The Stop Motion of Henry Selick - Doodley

So in between tutorials, I want to make some smaller, quicker to make videos that talk about animation from all sorts of backgrounds,
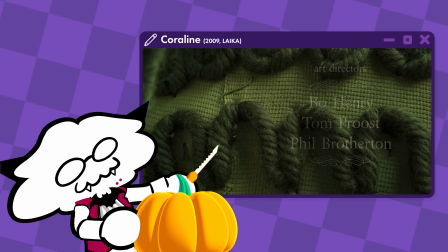because I want to make it easier to understand not only how animation is made, but also show the artist behind it and the amount of work that goes into it.
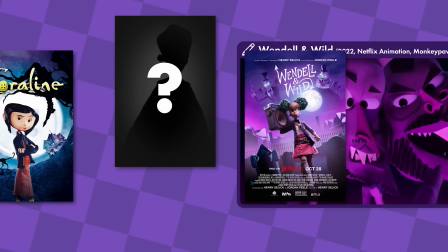And with Wendell and Wild releasing on Netflix, I figured I could talk about the films that came before it, and the director behind them, Henry Selick.
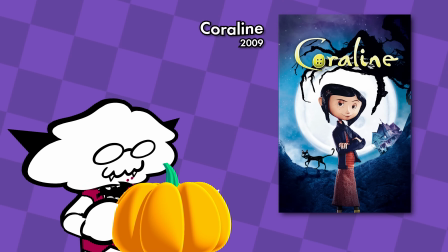Even though it's been 13 years since Coraline, people still talk about it, and I think there's a good reason as to why that is, but first we need to start at the beginning. Depending on who you are,
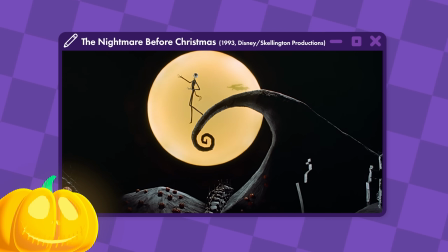you may or may not know Selick for The Nightmare Before Christmas, maybe without knowing it.
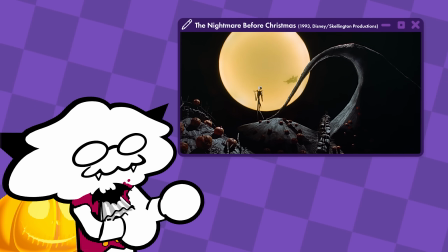I'm not sure if this is still a misconception floating around, but Tim Burton's The Nightmare Before Christmas wasn't directed by Tim Burton.
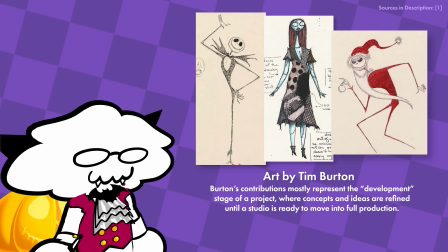He was still heavily involved, and he came up with the initial concepts, but he was too busy with Batman Returns to direct, and he approached Selick to direct instead.
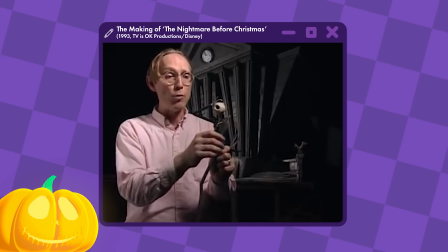After that, he was pretty much hands-off with the actual production of the film, so it's Burton's ideas and characters, but everything you see in the actual film is Selick and his team. What always blows my mind about The Nightmare Before Christmas is that at that time, everything was done on film.
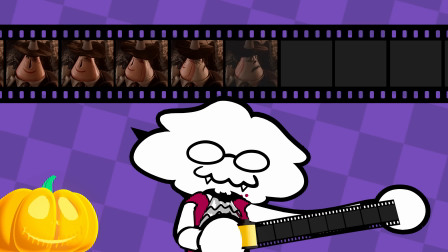For stop motion, that means shooting every frame one by one and then waiting for that footage to develop.
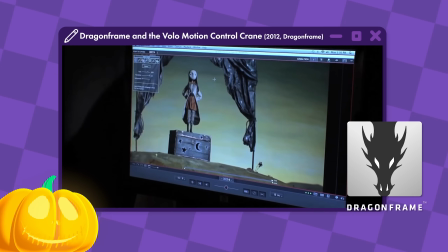Today, there are tools such as drag and frame that allow stop motion animators to view their shot in real time, but back then it was kind of a guessing game.
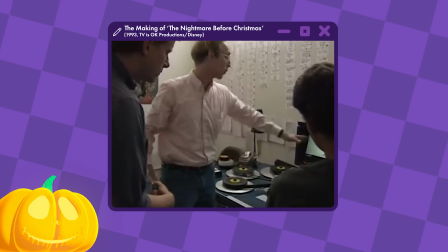You shoot your film, you get it developed, no takebacks. You see an error, you redo that shot from the beginning.
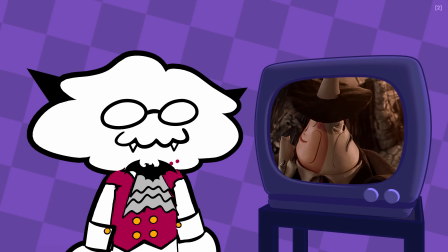They did have a monitor in which they could see the last 2 frames they shot and compare them to what they're about to shoot, but otherwise it was pretty raw compared to 2D animation.
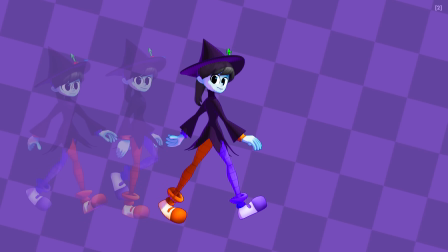Animators would go through a whole scene shooting only a few frames, called a pop-through,
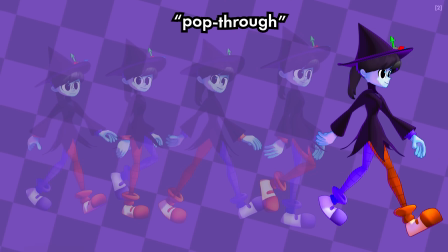in order to see how far a character needs to walk, what problems they might run into, how to stage characters in the shot and lighting,
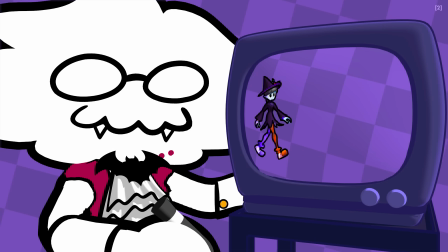all that jazz. And on the first frame they shot, they would actually draw an outline around the character, and as the scene progresses and they continue to animate, that outline shows them how far the character has walked.
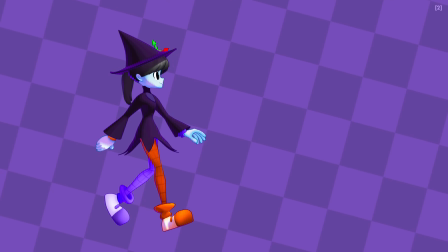Once they were ready to animate the scene for real, they moved on to the hero shot that hopefully ends up in the final film. But along the way, any of those tests or the final hero shot, you take a frame and that was it. You can maybe edit the film afterwards by literally cutting it up, but otherwise you gotta start from the beginning all over again.
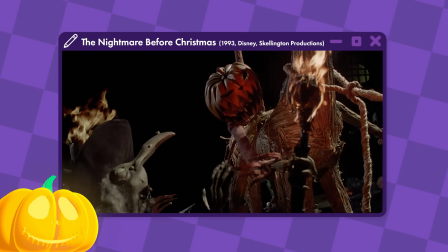This makes certain scenes like the opening pretty nuts when you think about it, considering just how much is moving on screen at once.
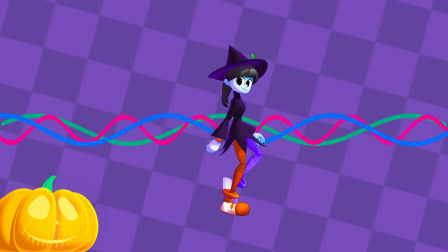When you animate in 3D, the computer is keeping track of every frame individually per character, but in stop motion, everything has to be animated all at once every frame.
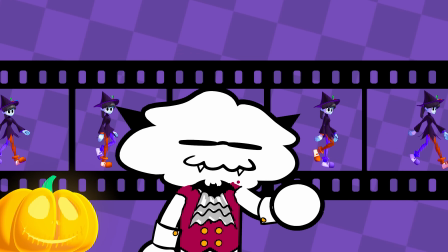So if you place yourself in that studio at that time, just imagine trying to keep track of all the characters in this shot.
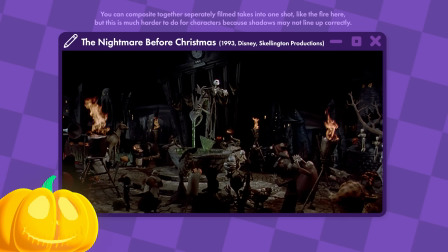I'm sure they had animators assigned to individual characters in a scene, but still, it's pretty tough work. However, at least one thing in animation was controlled by computers, which is the camera.
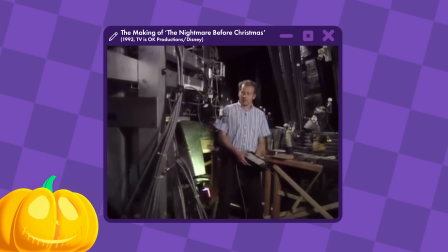A crane is programmed to fluidly move from one position to the next, and an operator moves that camera one frame at a time towards that next destination.
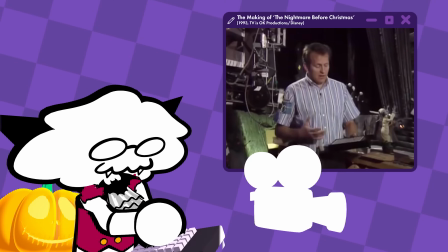So animators could make their adjustments to the current frame and then tell the camera operator to shoot the current frame and move on to the next.
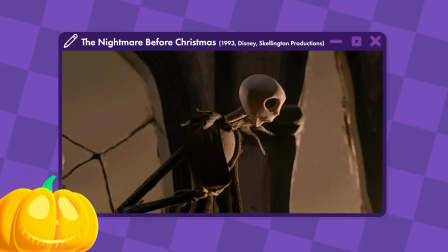That's how you get these camera movements that feel almost handheld and cinematic. But between every frame, the animators are moving every puppet individually.
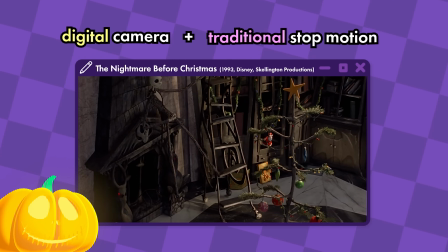I think this mix of digital camera work with traditional stop motion really elevates the animation and makes it feel lifelike, kind of like it's moving on its own.
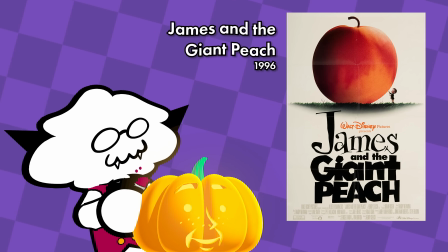After The Nightmare Before Christmas came James and the Giant Peach, which I feel doesn't get talked about as much as other stop-motion animated films, but it's still pretty delightful.
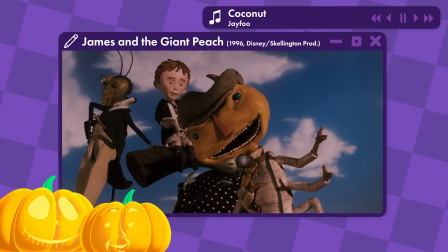The character designs of these main bug characters are really fun,
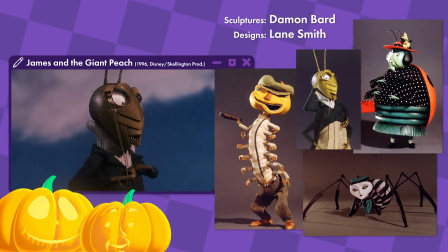and I think the movie as a whole is a great example of how creative you can get with animation in terms of things that you can only do in animation.
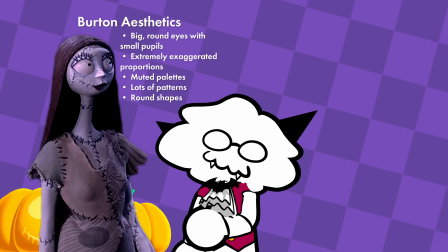I think when compared to The Nightmare Before Christmas, which mostly resembles Burton's artwork, this is when we start to see more of Selick's art direction.
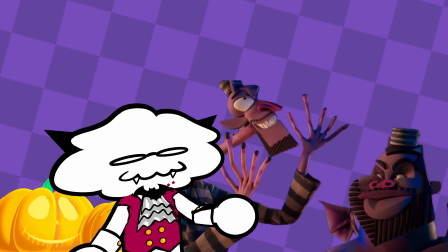I feel like this sense of character design is also seen in Wendell and Wild, in particular these very hard-edged, sort of wonky looking characters.
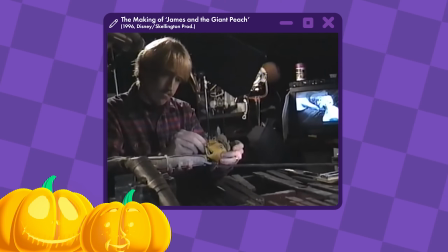This is also the first film that starts to mix in digital effects with blue screen shots for the ocean,
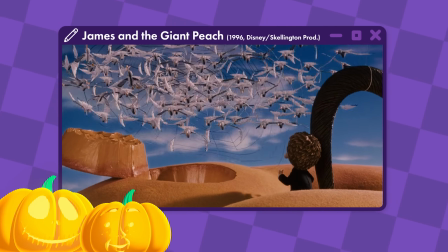and these birds have this very outdated but very charming CGI when they're seen from far away.
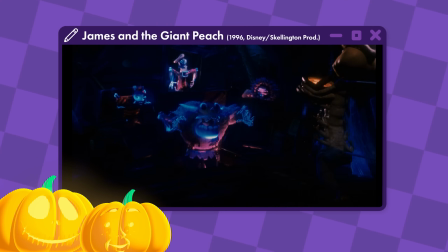There's also an excellent sense of color and lighting in this film, especially in this underwater scene.
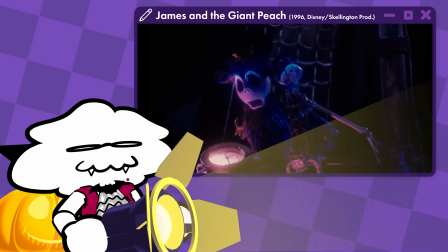Stop motion in general is a really excellent place to play with lighting because you can use lighting techniques that are usually exclusive to live action,
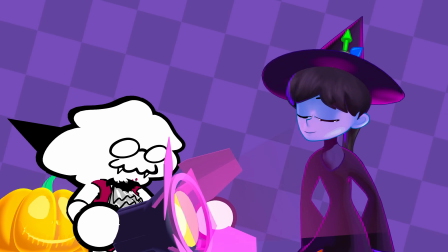such as gel lighting, where you place a colored gel in front of your set's lights to give off specific atmospheres.
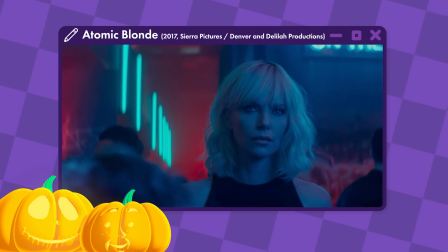Much of the mood and atmosphere in live action is determined by gel lighting, so whenever I see that used in stop motion,
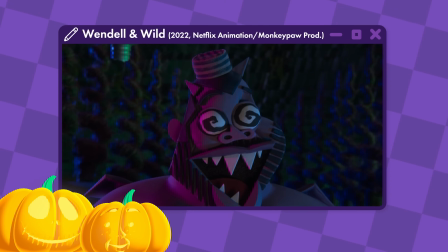it really brings a smile to my face because it fully utilizes the medium in ways that 2D and even 3D CG can't.